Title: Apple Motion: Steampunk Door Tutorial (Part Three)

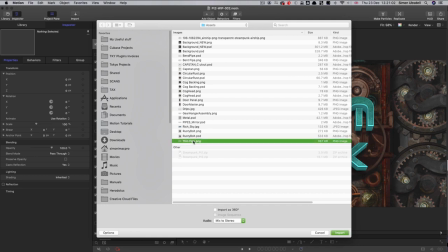Into this group I'm going to import two assets, one which is called thin pipe and the other which is called bent pipe.
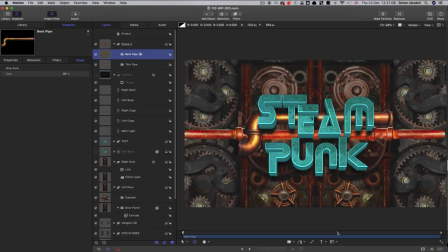So thin pipe and bent pipe, bring both those in. So let's turn off the thin pipe. My bent pipe here, I'm going to rotate it through 90 degrees on Z,
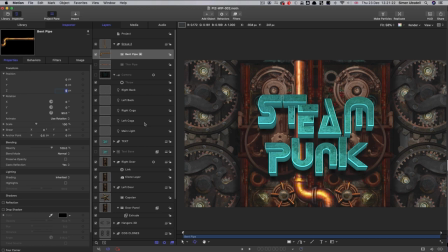and then I want to move it a long way towards the camera, so I think I'm going to go for 1400,
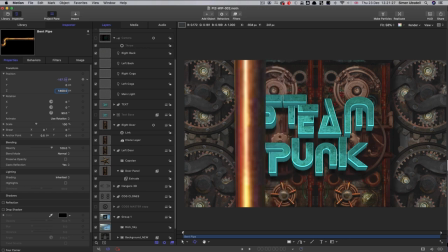and just move it over to the left there, and I might just scale it down a little bit, just so we see a little bit of that bend there, see where the camera on,
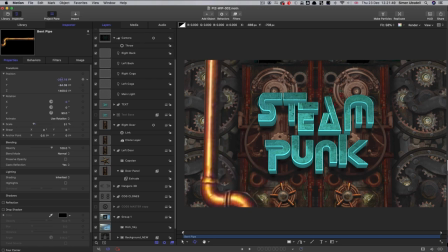I actually need to move it down, don't I, like so, and move it out a bit. So I should be having the camera on for this construction, I think.
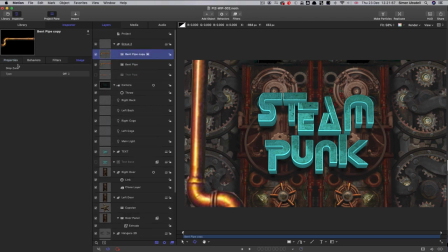And then I'm going to duplicate that and I'm going to move it over to the other side. So let's go for 280 and let's go for 270 on that Z rotation. So it's the other way around, something like that. Just doesn't want to be too sort of symmetrical with this stuff.
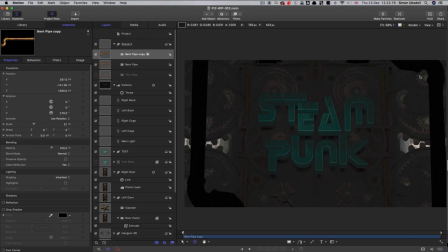so then we turn when if we turn the lighting back on again we won't be able to see those because we'll need to add uh some specific pipe lighting uh but i've not yet done with the with the overall effect we want to use this other element which is the thin pipe it
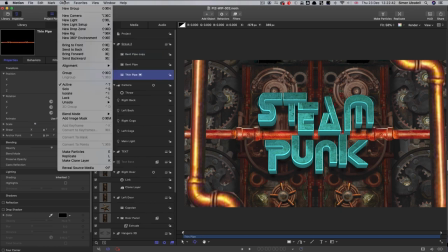looks like that and this i'm going to make a replicator out of so object replicate
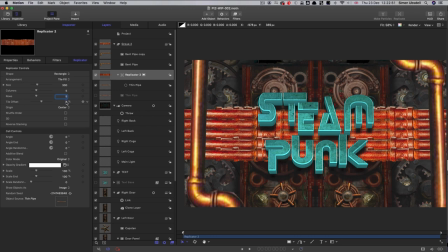i just want one row and let's just increase the width. That's 6124. I'm just trying to sort of tile it up so it looks like a continuous thing.
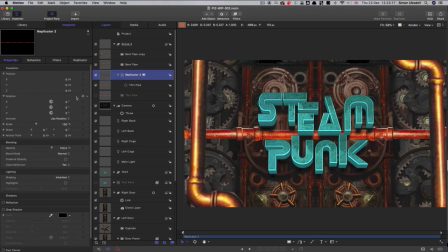Okay, and then we can move this replicator again. Let's move it, say, to 1200. Let's scale it down quite a bit. Let's move it up to around there. Let's duplicate that. Right-click duplicate. let's move it down on y maybe go for
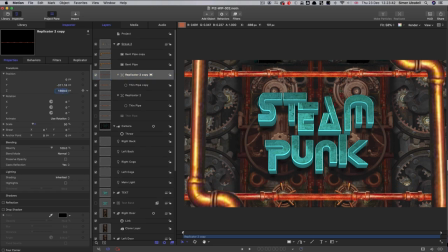1300 on z so have we got our camera on we have got our camera
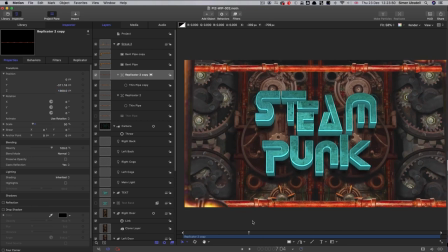on you'll see this gives us some nice sort of parallax with
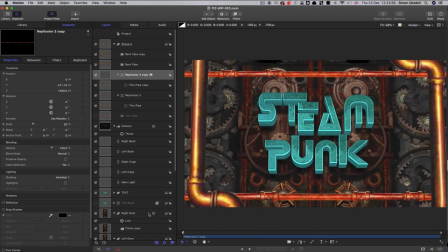the with the main scene which is otherwise a little bit flat but but we've got these pipes that are going to add some drama i think what i'm also going to do is again duplicate that replicator and have it run vertically so let's set the z rotation to 90 and
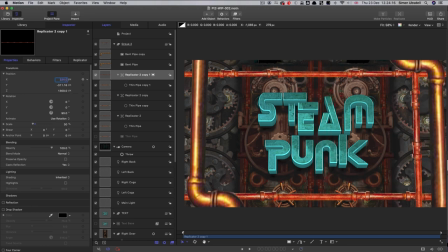let's move it over to somewhere like that and let's maybe have that at 1350 in a bit more like that and
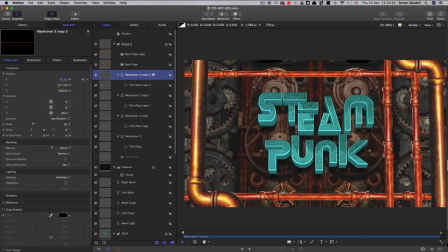let's have another one on the other side so duplicate move it over to the other side perhaps tuck it in a little bit more behind that perhaps have it a little bit further back let's go for 1100 on this one a little bit of randomness i think is going to make this work
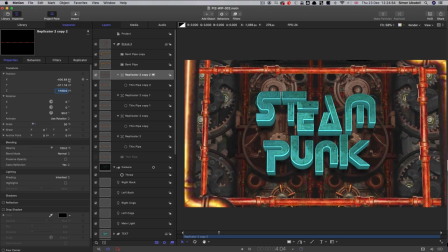better so that's our pipes and because of that those differential depths we've got a kind of interesting uh tunnel
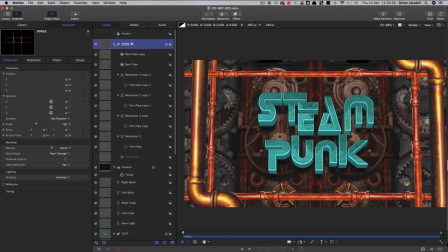effect there so i've called that group pipes and we can close it down and let's add a little bit more lighting to take care of the pipes. Let's turn the lighting back on again, render lighting.
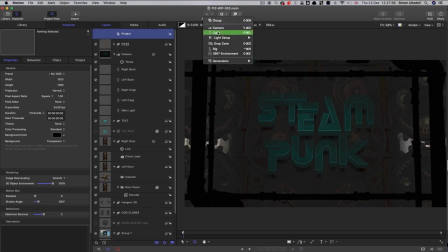I'm going to add a new light. So object light, want its intensity way down.
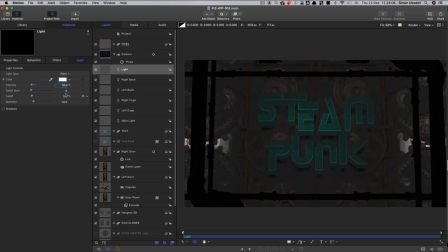So let's go for 10. And again, let's have a fall off, maybe a five. And then its position, let's go for negative 1000 on x.